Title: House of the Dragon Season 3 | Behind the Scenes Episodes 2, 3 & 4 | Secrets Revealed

Because we've got to make it safe.
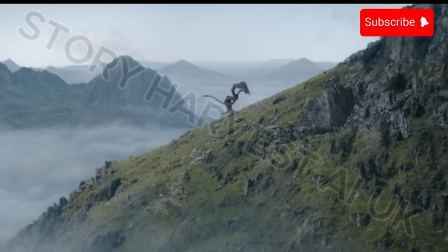763s
And Caraxes takes him and lands in the middle of this lunar landscape in Wales.
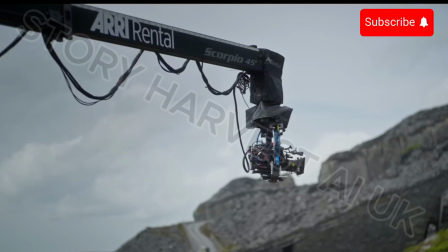772s
We have some certain rules about how to shoot dragons, and one of them is definitely they need to live in the space as if they were real.
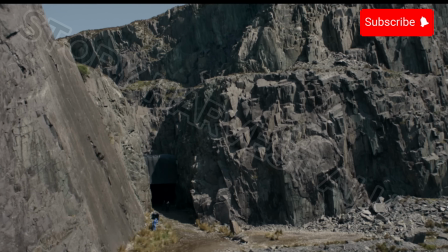779s
So the cave where Sheepstealer and Reyna are hiding,
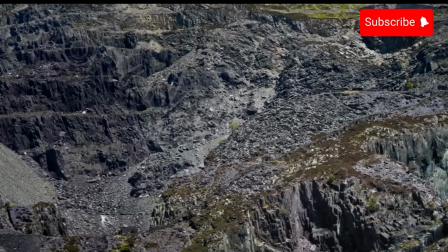783s
we had to find this high altitude up the mountain cave in our locations in Wales, which became a big challenge because there are none.
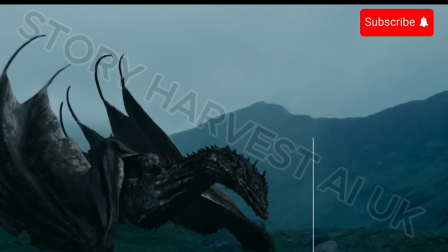792s
We take into consideration how tall the dragon is sitting down or standing up, how long is the wingspan. We could not find a cave that was big enough for Sheepstealer,
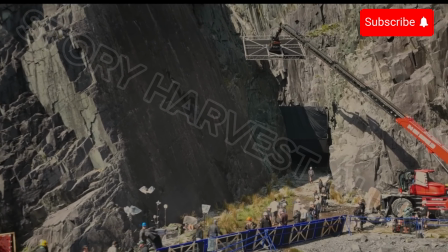803s
so we had to create this cave with this sort of V sort of shape in the quarry in the mountains. We had massive construction up above of blackout, and we were able to get a sense of a cave.
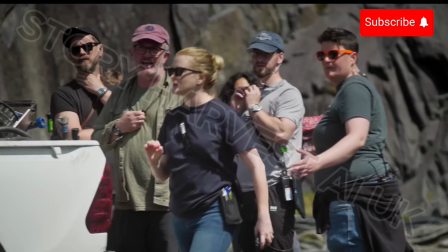817s Everyone's on the move. We're staying here with Matt, the drone.
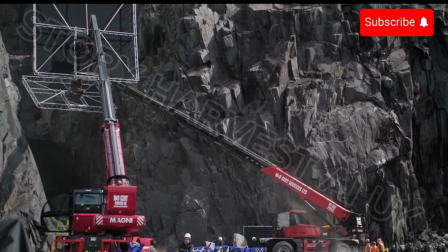821s
We built these scaffold rig that blacked out inside the cave so that Alejandro was able to light that.
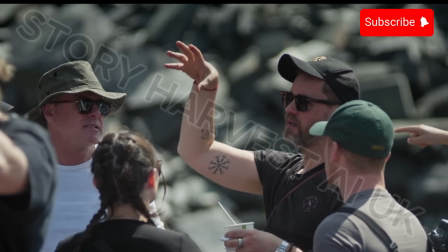827s
The logistics of doing that were very complex, and it was the first thing we shot when we went to Wales. So that was like day one Wales, super complex scene.
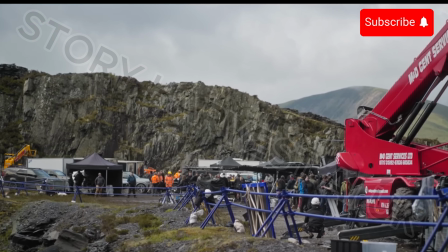835s
It's very complicated because it's a quarry that needs to have a lot of planning and health and safety measurements in place.
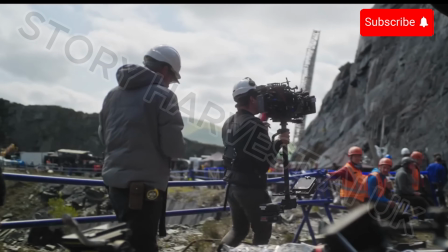842s We'll get these barriers back in. Work very carefully in this area here, please.
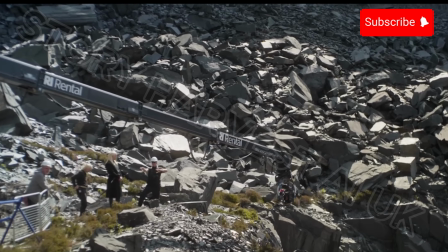847s Right, wide shots. Here we go.
It was nice to be out in Wales. I think the show really responds well to great scale and those vistas. And the dramatic weight of the scene is them hiding in a cave.
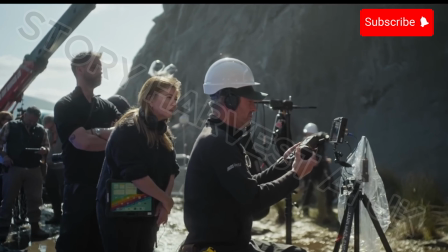862s
So we made a whole plan with VFX. We decided Sheepstealer could actually crawl into that cave.
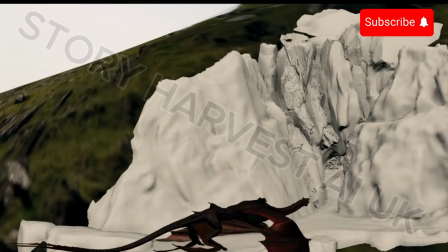868s
The scale of that rock opening was huge. You know, we're talking Welsh mountains.
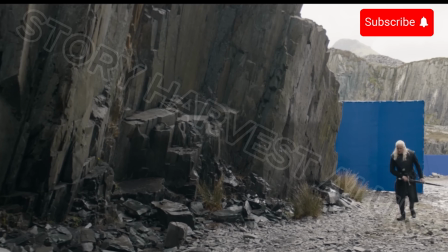873s
It just gave the directors really beautiful wide shots that we otherwise wouldn't get on a set.
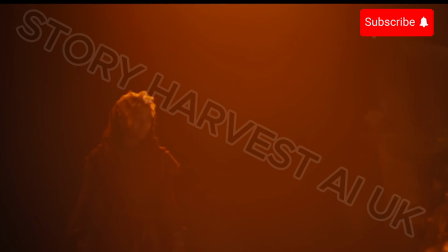882s
We really wanted Reyna to be lit by fire, so the first time we see her, it's Sheepstealer blown fire behind her, so she's in silhouette.
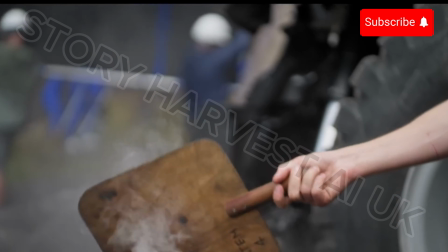891s
So there was like all kinds of light effects, SFX included because we needed dragon breath coming out.
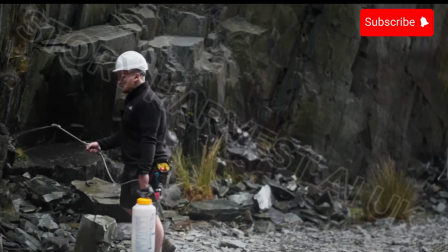897s
We needed some practical effects for the cave.
Quiet, please. Roll sound.
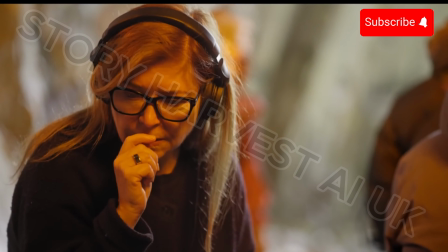905s Reyna.
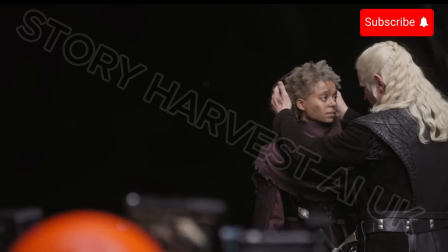910s
tricky thing with that scene was that it's a really intimate father-daughter moment. You don't want to overshadow that emotional beat with these huge dragons.
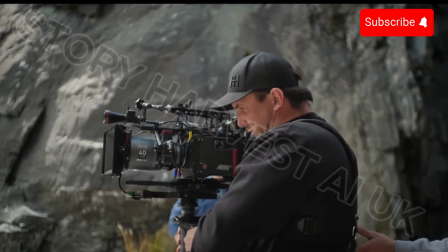917s
So a lot of the work with Claire was about blocking.
Yeah, keep coming towards me. And then around here, I do that.
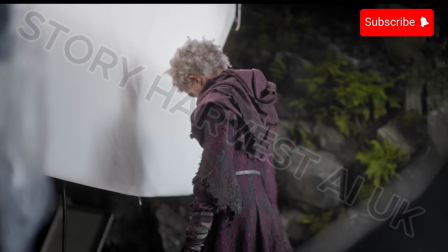927s We push in a little bit. There, yeah.
How do we shoot the scene so dragons aren't sticking their big heads into the back of this really intimate conversation?
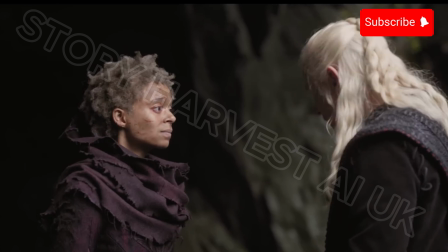936s
It's sort of tragic. This scene is a really emotional scene. And it's really wonderful to see this softer side of Damon.
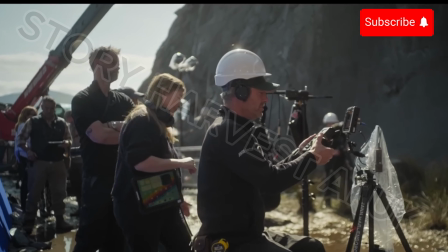947s Cut. Great, lovely, thanks.
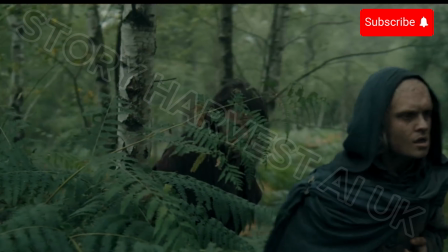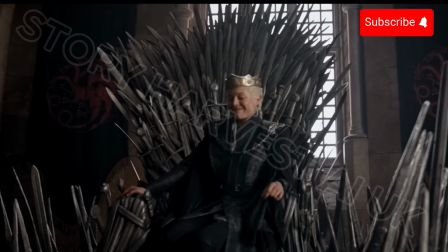956s
That was so interesting when Ryan said, did I want to do episodes 2, 3 and 4? It didn't dawn on me immediately the huge responsibility that is in terms of viewers and really making 3 films. When I read those 3 scripts, I mean, I just loved them because they were so rich with character development, which is what I really, truly love.
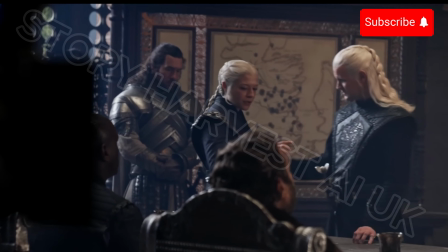979s
I love working with the actors. They bring so much to the stories.
Perfect, yeah.
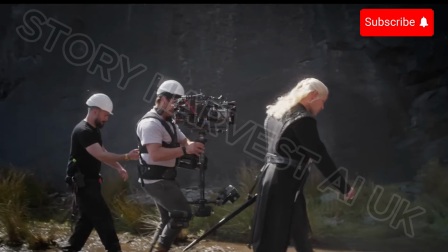987s
My favorite thing about this season was we get to shoot back-to-back episodes in a single block.
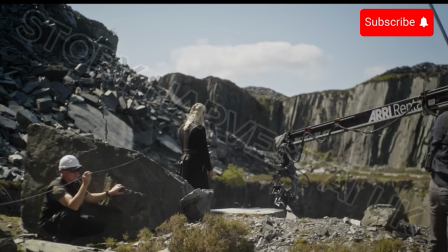992s Here we go. Rehearsing. Quiet.
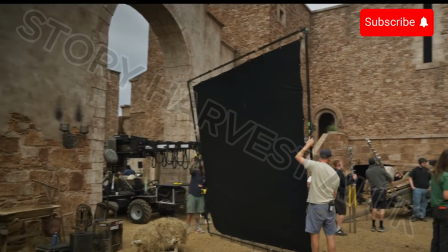994s
It did mean at the start of the schedule we were shooting pretty much every day, which is more like working on a feature film or a TV series that's shot in blocks.